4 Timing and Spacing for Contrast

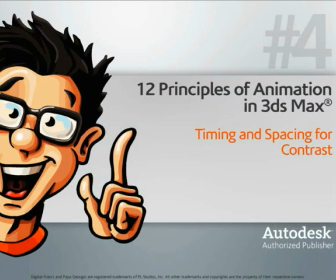0:00 В этом уроке мы научимся делать контраст между быстрыми и медленными анимациями
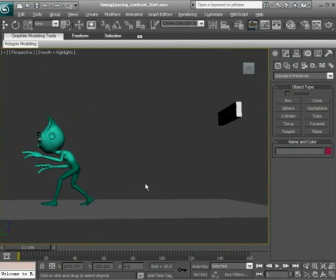0:09 и таким образом делать сцену более привлекательной. Но что такое контраст? Это как бы нарушение нашего ритма анимации. Если вся сцена происходит в одном ритме, она выглядит скучно.
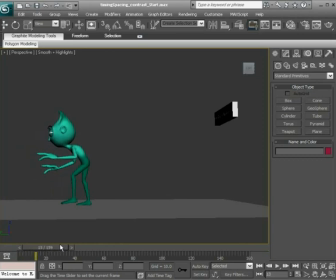0:22 Поэтому нам надо оживить сцену, сделать ее более привлекательной. Например, медленные движения ведут к каким-то более быстрым. Или наоборот, например, быстрые действия, а потом медленные. Нажимаем кнопку Play.
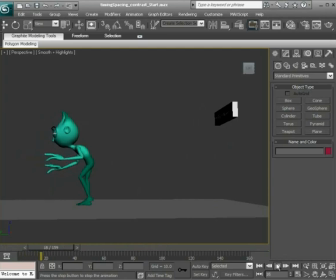0:41 Как видите, персонаж медленно идет назад, разворачивается и как бы быстро так падает от того, что ударился головой. Но наша анимация выглядит скучно из-за того, что анимация того, как он ударяется головой и падает, выглядит слишком медленной.
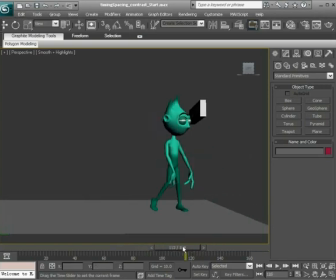1:00 То есть нет контраста. Давайте его добавим. Идем в настройки слоев.
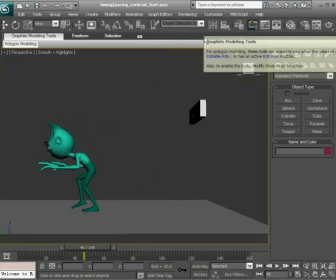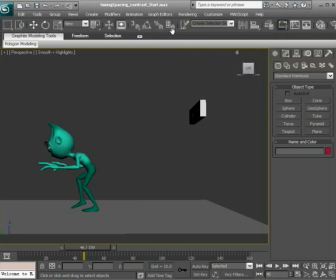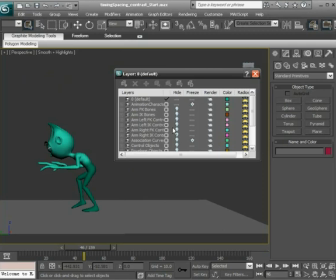1:21 Tools, Manage Layers. Теперь здесь включаем отображение IK контроллеров для левой и правой руки. Включаем объекты контроллеры. И также включаем контроль лица.
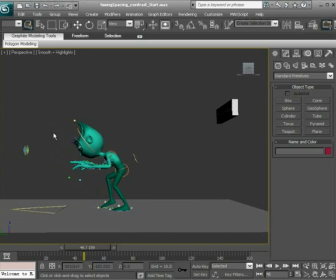1:39 Как создать риггинг и вот эти все вспомогательные контроллеры для нашего персонажа, можно посмотреть в других уроках. Итак, теперь я выбираю все контроллеры. Снимаем выделение с вот этого глобального, он сейчас нам не нужен.
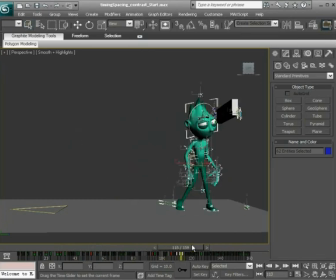1:57 Переходим вот сюда, в этот участок, где у нас как бы удар. И начинаем его редактировать. Держим Ctrl Alt и используем левую кнопку мыши, чтобы вот так вот расширить эту шкалу.
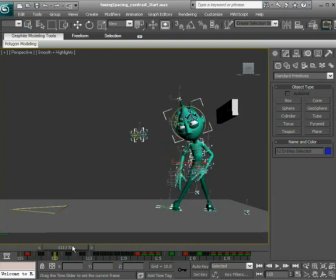2:17 Итак, вот у нас здесь есть расстояние между позами, которые нам надо убрать, чтобы анимация была быстрее. Давайте приступим. Берем вот эти все кейфреймы.
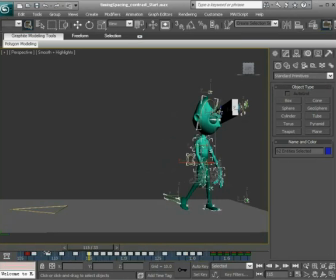2:39 И вот так вот сдвигаем их. То есть как бы мы убираем расстояние между ними. Так, еще несколько кадров.
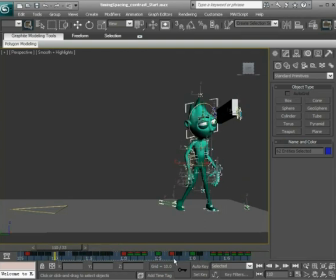Так, теперь давайте посмотрим. Обратно возвращаем нашу шкалу до первого кадра.
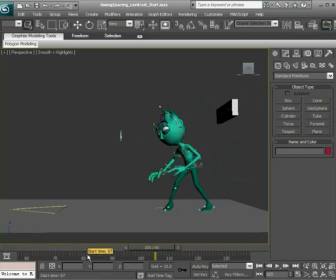Нажимаем Play и смотрим.
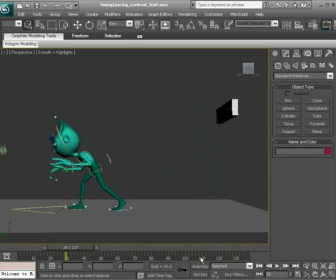3:33 Как видите, теперь как бы сцена более насыщенная. Давайте посмотрим всю анимацию.
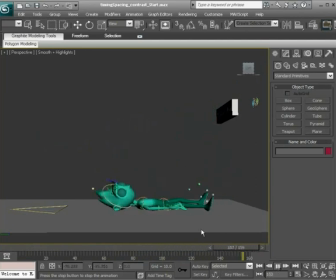3:46 Как видите, мы нарушили ритм, но таким образом мы добавили в сцену больше действия, и она стала более привлекательной для зрителя. Потому что у нас здесь есть контраст между медленными и быстрыми действиями.